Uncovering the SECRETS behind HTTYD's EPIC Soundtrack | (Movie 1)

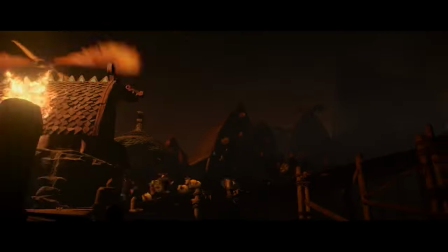[8:15]
Parents believe a hideous name will- For a while, the Vikings theme is against dragons, typically accompanied by powerful brass and vocals to convey a sense of fortitude, resoluteness, and might.
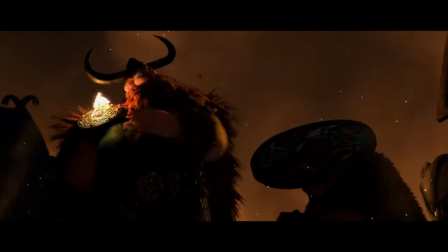[8:24]
All aspects shared with Stoic's theme, a comparatively rare but equally, if not more, resplendent motif.
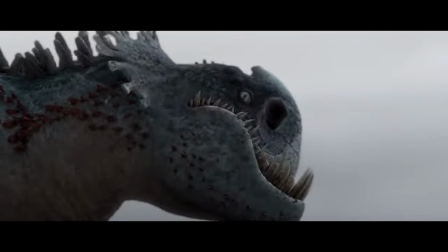[8:30]
Stoic's theme actually only plays twice, once when he is introduced and again after Hiccup and the gang arrive to fight the Red Death.
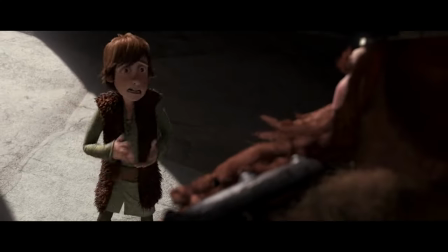[8:36]
It also plays when I successfully shatter my mobile device. Similarly to Stoic's theme, the Vikings theme is converted to be more reminiscent of Hiccups by the end of the movie.
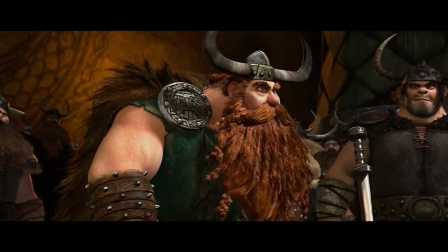[8:45]
Over time, it goes from playing over Stoic planning to kill dragons, to Hiccup and Astrid going back to save Toothless, and also when Hiccup and Toothless fight the Red Death as their village cheers them on.
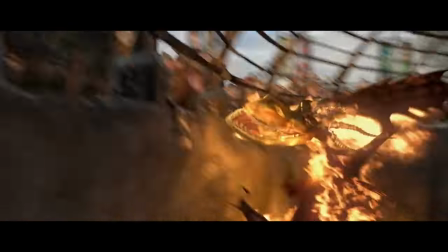[8:54]
The Vikings theme goes through the same journey that the actual people it represents do.
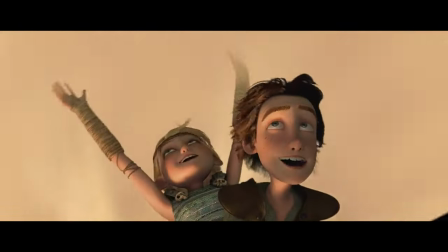[8:58]
It comes as no surprise that the love theme or Astrid's theme is very well known after her dazzling introduction from Hiccup.
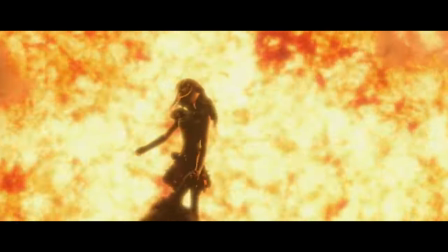I'm hoping you can guess where this theme comes up, but it's really given time to shine in romantic flight and during both kiss scenes.
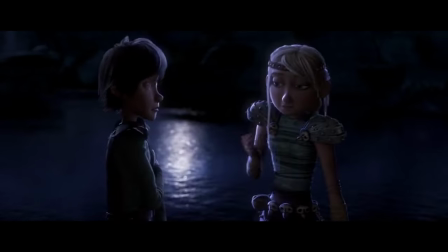[9:16]
The love theme shows up during romantic scenes, but doubles as Astrid's leitmotif because she's the main love interest, and not just for Hiccup.
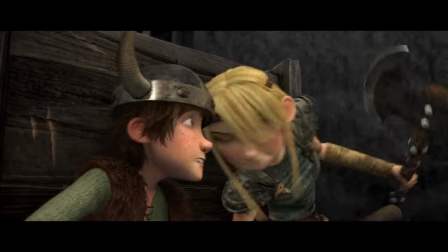[9:23]
At the beginning of the movie, Astrid is fully incorporated into Burke's Wall with Dragons. Any screen time she had mostly involved the Vikings theme in the background.
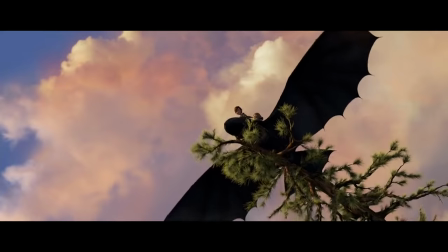[9:30]
This time for sure is just Burke's theme and Astrid goes for a spin is, I'm not kidding, the exact same.
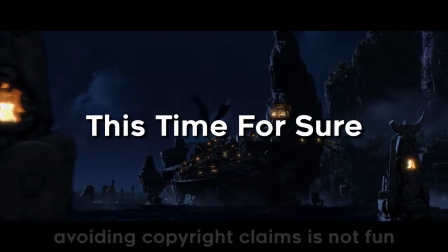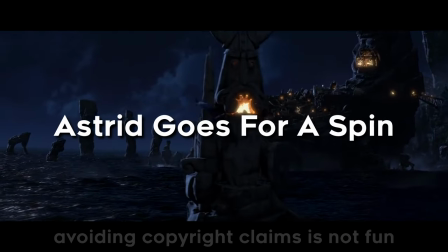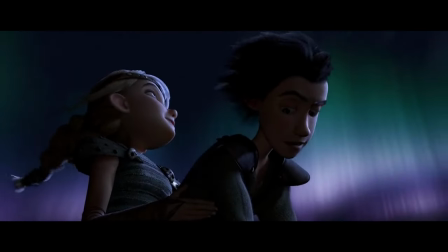[9:46]
And honestly there's not much else because it just does what it needs to do with ease. It's simple and it doesn't need fancy tricks to be good.
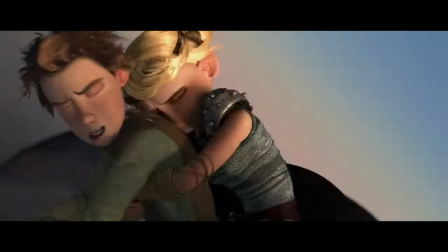[9:53]
It remains consistent throughout the movie trilogy and really, if it ain't broke, don't fix it.
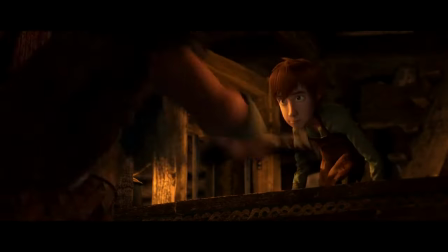[9:57]
10 out of 10 for execution. Another example of a simple theme done well is Burke's theme. Burke's theme is the same as the Vikings theme.
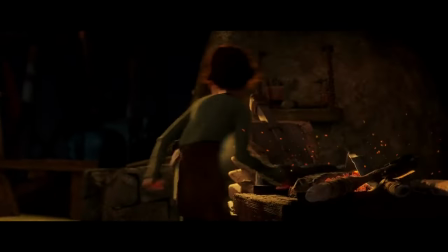[10:04]
They only have very minor differences and are essentially two different versions of the same theme.
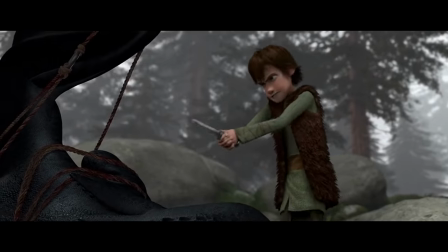[10:08]
I've separated them only because they're very specific in their variation, and Burke's theme and the Vikings theme are very consistently different, even if not by a lot.
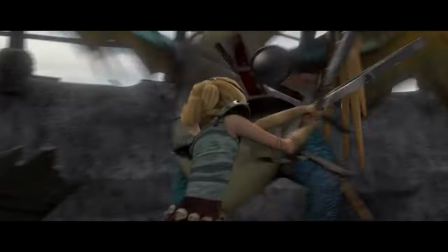[10:16]
Burke's theme is very generally used for high energy scenes like the aforementioned Astrid bits.
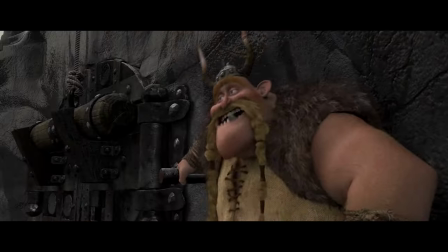[10:21]
When the Vikings and Burke's themes are played together, the Vikings themes is almost always played a perfect fifth down from Burke's theme,
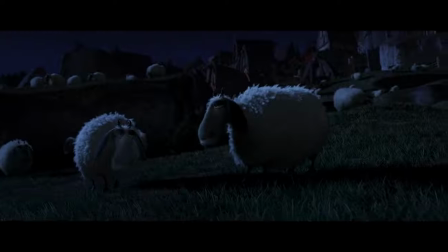[10:27]
which makes it feel darker and more serious in comparison to its more light-hearted counterpart.
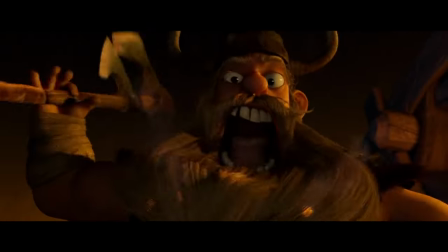[10:31]
Burke's theme kind of grounds the movie and keeps it from feeling too dark all of the time, and while it remains vital to making the movie enjoyable, it doesn't plays as big of a role in the story.
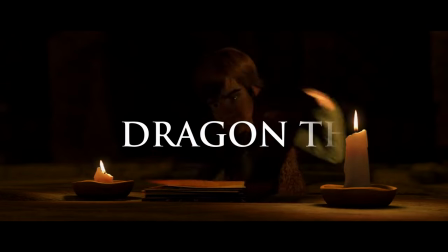[10:39]
That leaves us with two dragon themes. Again though, don't put too much importance on the number of sub-themes there are.
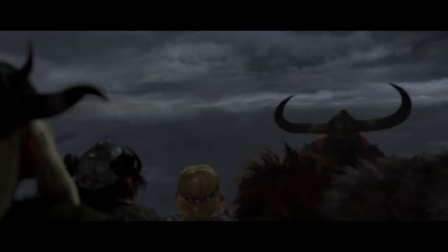[10:44]
Remember the thing with all the cheese and whatever the hell KLC was talking about? Yeah, the number of times a theme occurs is a much better representation of significance than how many there are.
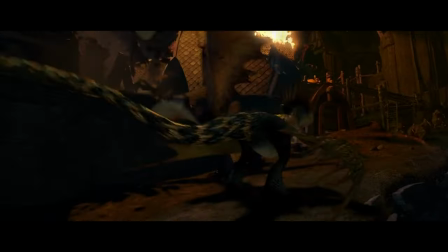[10:52]
These themes have so many variations it's difficult to cleanly define one from the other. To begin with, there are two sides to the dragon themes.
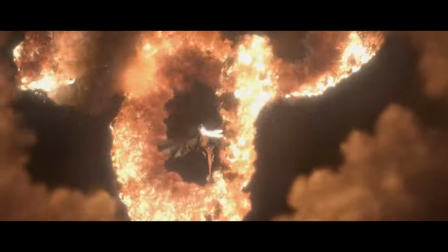[10:59]
Toothless's theme and the red deaths. The latter of which is incredibly important in this movie since it's the motif we associate with the main antagonist.
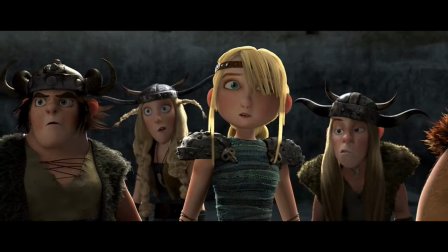[11:07]
Not that it's quite that simple because, well, Hiccup is the protagonist, Toothless and Astrid are support, Stoic is heavy, I mean the anti-hero, and the Red Death is the actual villain.
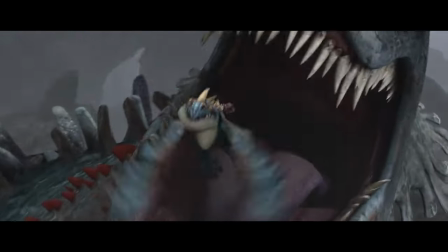[11:15]
So with that being the case we need a theme to fit her, the dragon's under her control, and any moment in which the dragons are being negatively interpreted.
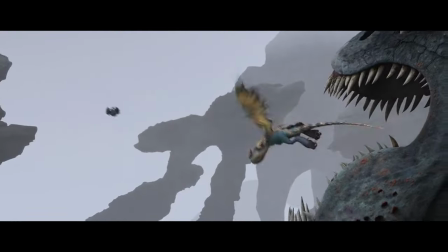[11:22]
The Red Death theme crops up a total of 10 times before it's never heard again for obvious reasons?
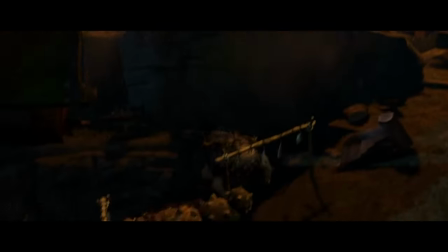[11:28]
It starts off very strong with this absolute unit of a trombone, and the theme continues as Hiccup informs the audience about the status killing each dragon holds.
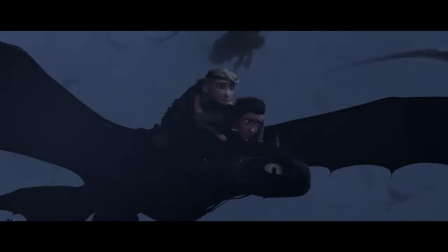[11:37]
Originally, before the Red Death is realized as the dragon controlling the others, the theme targets the ones raiding the village.
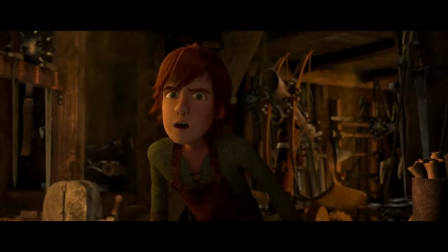[11:43]
Strangely enough, the next time we hear it is after Hiccup comes home from saving Toothless as Stoick prods the fire,
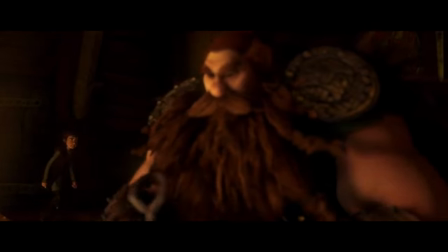[11:51]
readying for the expedition to Helheim's gate. My interpretation is that Stoick's hatred of dragons is interfering with his relationship with Hiccup,
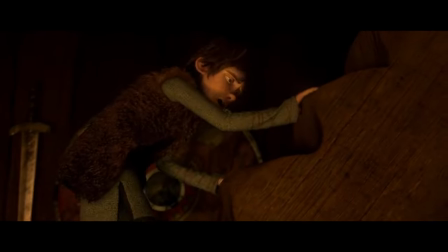[11:58]
and this is partly backed up by how eerily similar the Red Death's theme and Viking's theme are.
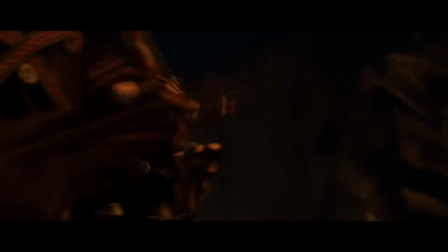[12:03]
They're notably different, but behind all the other sounds and distractions,
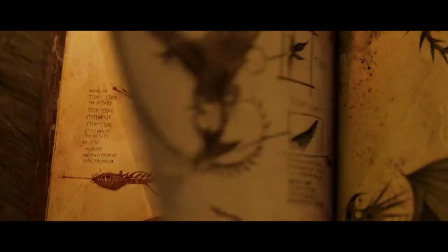[12:06]
I mistook them for each other multiple times and had to go back and listen repeatedly to be sure of which was being played when.
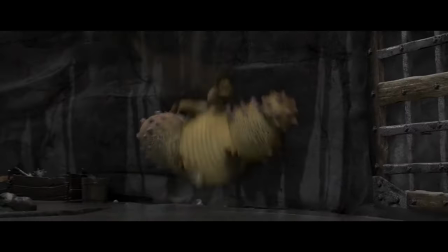[12:13]
This is especially the case because they tend to show up in situations seemingly unrelated to what they represent.
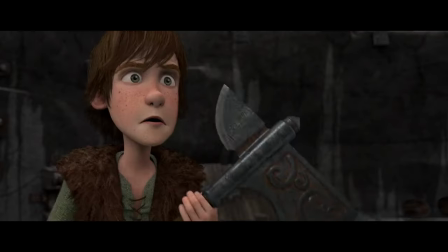[12:18]
The scene just mentioned, for example.